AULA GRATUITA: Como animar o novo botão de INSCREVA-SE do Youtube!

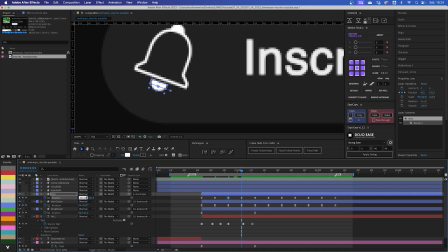18:41 Beleza, foi mais 15, a gente vem aqui, vai para o final Se foi mais 15, eu vou colocar agora menos 10 Então vou para o próximo Então o menos 10 agora vai ser mais,
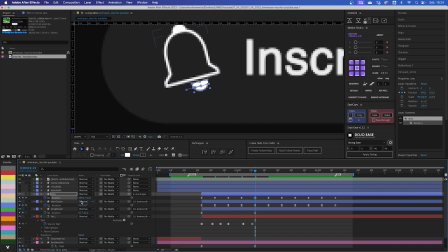18:57 acho que mais 7 Não, vou colocar mais 8 Beleza, depois do mais 8 a gente vem para o menos 4
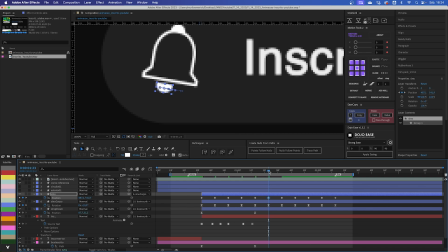19:12 Menos 4 não, vou fazer menos 5 Do menos 5 a gente vem para o mais 3 Do mais 3 a gente vem para o menos 2 Do menos 2 a gente vem para
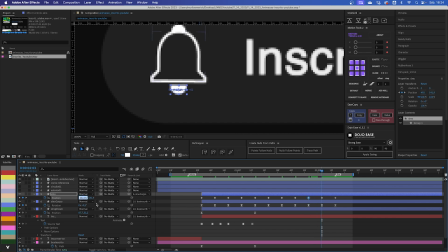19:29 o mais 1 E do mais 1 a gente vem para o menos 0,5 Bem sutil mesmo E aí aqui a gente tem nosso keyframe final na posição final
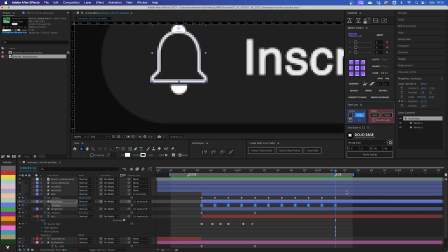19:44 Então eu vou selecionar toda essa galera aqui Vou copiar o Easy deles com o nosso Easy Copy Vou vir aqui e selecionar em todo
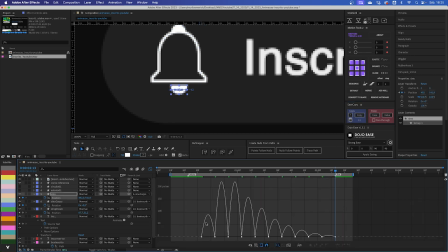19:52 mundo E vou dar um Easy Então você vai ver que o Easy já está certinho Só que uma coisa
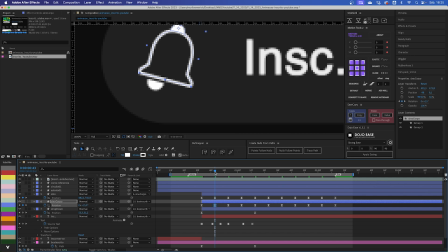19:58 que eu esqueci de fazer foi justamente o seguinte Eu quero dar uma pequena acentuada aqui
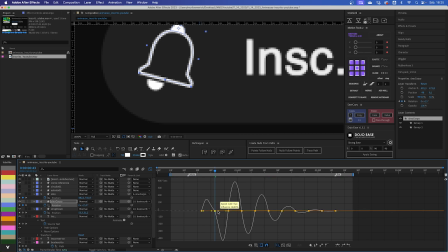20:04 Nessa parte do sino Então eu só vou dar um pequeno acentuado aqui Para você sentir que ela deu uma paradinha aqui e aí ele vai lá e badala é só essa alteração que a gente vai fazer aqui,
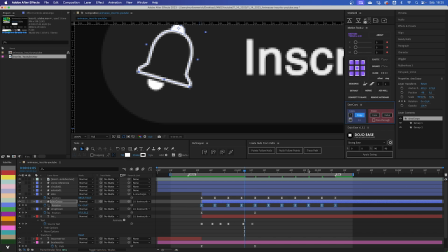20:18 e agora com essa alteração feita, eu vou pegar todo mundo copy, vou jogar aqui easy,
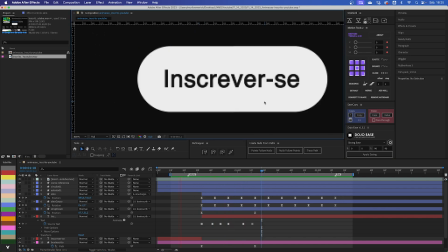20:25 aí você pode falar, pô, ficou legal já ficou legal ainda não,
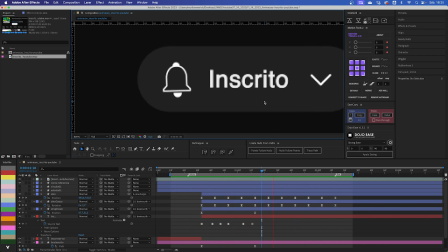20:31 tem um negócio aí que a gente pode fazer que vai agregar muito mais a nossa animação que é o seguinte, antes de tudo essa galera do final aqui eu quero que ela tenha um espaçamento Um pouco menor aqui entre os keyframes Para essa badalada final ser um pouquinho mais rápida Então eu vou selecionar esses dois aqui
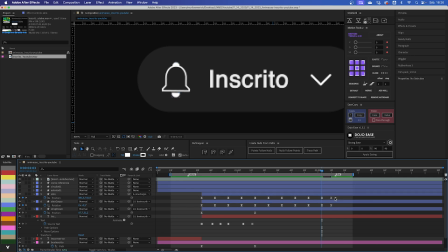20:49 Option para a esquerda, 1, 2, 3 Vou selecionar agora esses dois Option para a esquerda, 1, 2 E agora eu vou selecionar esses três Option para a esquerda, 1 E aí a mágica aqui é você pegar toda essa galera Option para a direita,
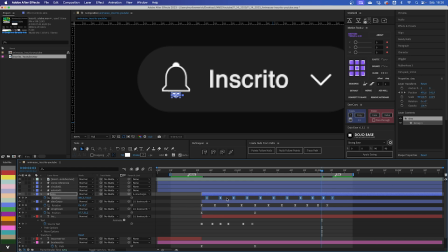21:06 1, 2, 3, 4 Mais ou menos isso Você vai dar uma espaçada de keyframes Você vai dar um pequeno offset aqui Você vai ver o resultado Ficou muito mais interessante, né? Show!
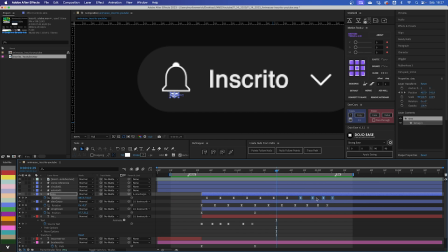21:25 Aí uma coisa que você pode fazer também É selecionar, por exemplo, os últimos quatro A opção para a direita, um
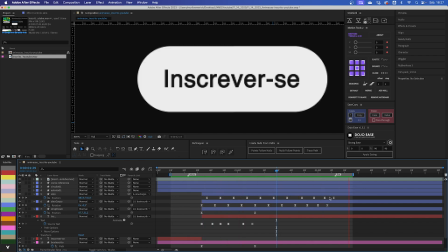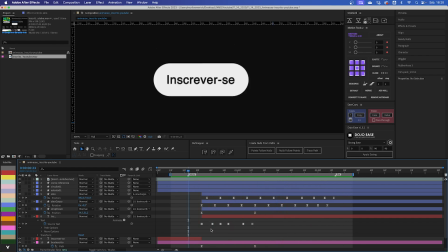21:39 Perfeito!
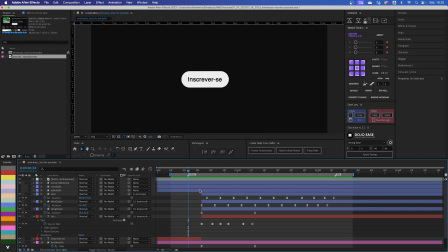21:40 Então a primeira parte Ela está finalizadíssima Agora vamos fazer a animação do gradiente Então a primeira coisa que eu vou fazer, eu vou vir aqui em Layer, New, Shape Layer E nesse Shape Layer eu vou selecionar o nosso quadrado